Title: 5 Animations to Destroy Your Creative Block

are you sick of going back to the same few references for all of your projects I am well you can go ahead and delete that folder because we're going to show you five of the absolute best of the best in design and animation right now for music videos to social posts this episode is absolutely packed stick around to the end to find who our top pick this month is we've picked out some of the most unique and innovative projects we know about and while we only had five slots for the video this month we'd love to hear all about the best pieces you've seen in
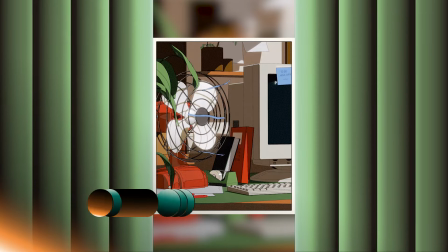the comment section below as well as hear your thoughts about our picks let's start with number four parallel studio made this absolutely delightful short to announce that
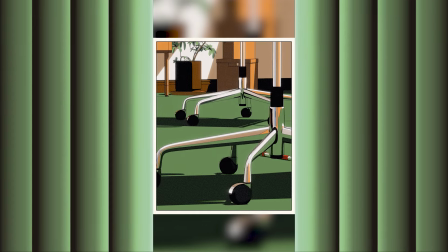they are moving offices and it is simply top-notch the cell shaded look and subtle texture along with the limited elegant color palette makes it feel like a few scenes out of a full-length film i just wish i could watch but what really sets this piece apart is the sound design give it a listen it's
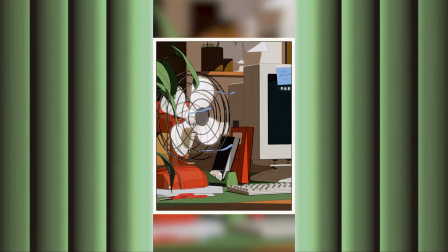it's just so good So good! And of course we have to shout out the attention to detail like the logo hitting the corner here, the posters and the bubbles in the water cooler. Just well done y'all. Great stuff y'all. Next with number three, don't worry there's still five. We're just, we're on number three now. We have one of the shiniest pieces of motion design that I've seen in a long time. It's a motion design personal project called Decision by Rafi Rizki.
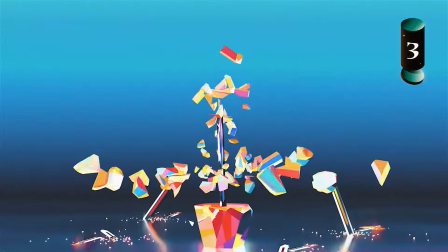Rafi uses amazing contrast and complexity of scenes here to create a super visceral and visually striking flow in the animation.
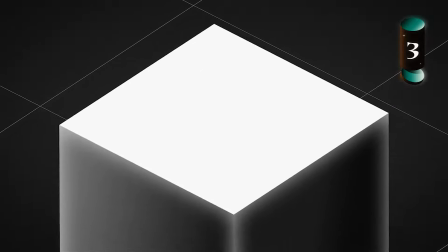Definitely something to think about doing to spice up your next project the timing to the music is also impeccable which fits perfectly with his technique of
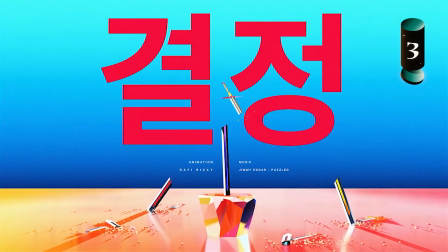lowering frame rate and blurring and desaturating parts of the screen this one just feels amazing phenomenal work well done rafi next up we've got korean animator and
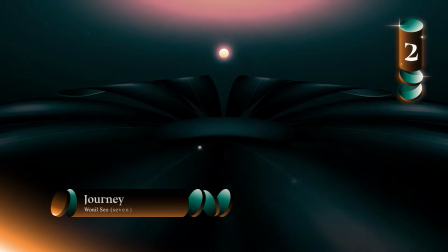designer wanil so otherwise known as seven he brought this atmospheric piece journey into the world and it is well worth the 38 seconds of watch time along with the subsequent hours you spend re-watching it the transitions in this piece keep you guessing with each new scene feeling like its own little world.
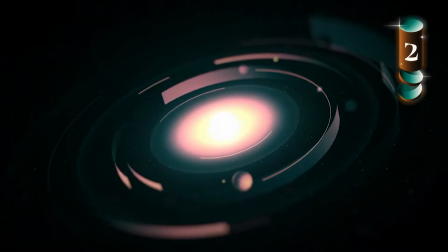This piece stands out in its depth and its feeling of vastness that he's able to create, all with subtle particles, contrasting scale, and very controlled use of lighting.
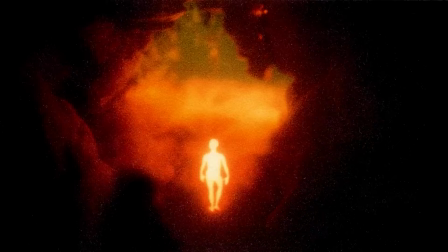It's easily one of my favorite pieces that Seven has ever made. Before we get to number one, I want to shout out our honorable mention today, the music video for Arc Patrol Top of the World.
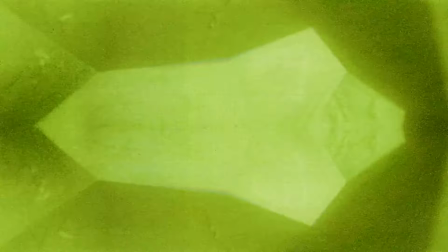The whole team that worked on this one just killed it in creating a massive amount of atmosphere in ways I've just never seen done before.
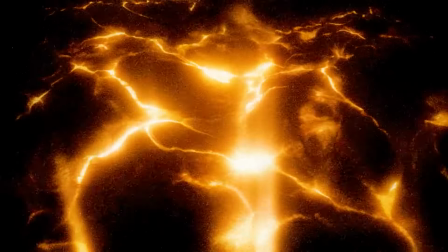I mean, just look at those blurs and those incredible vintage handmade feeling effects.
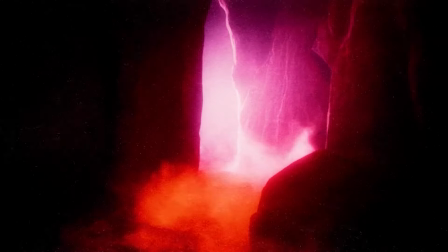There's just so much to dig into here and it's really worth a watch and a listen.
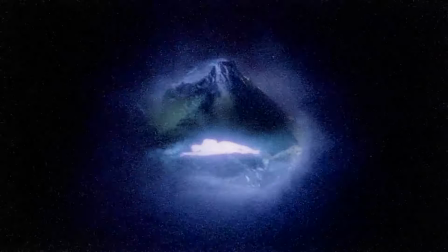A lot of the folks that made the lovely work featured this month also create behind the scenes and break down their work on their social channels.
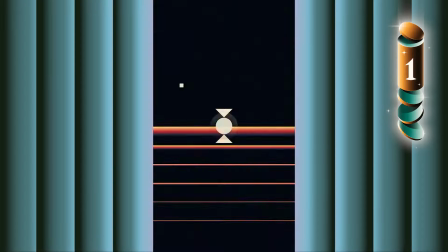So be sure to check the description below for the links and leave a like and sub on the way. And finally, our first place spot this time goes to Brace by Hugh Vu.
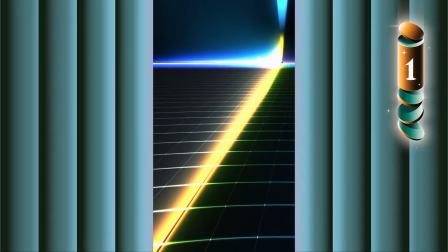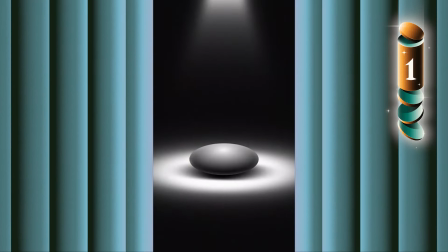This piece blew my mind the first time I watched it and continues to captivate me.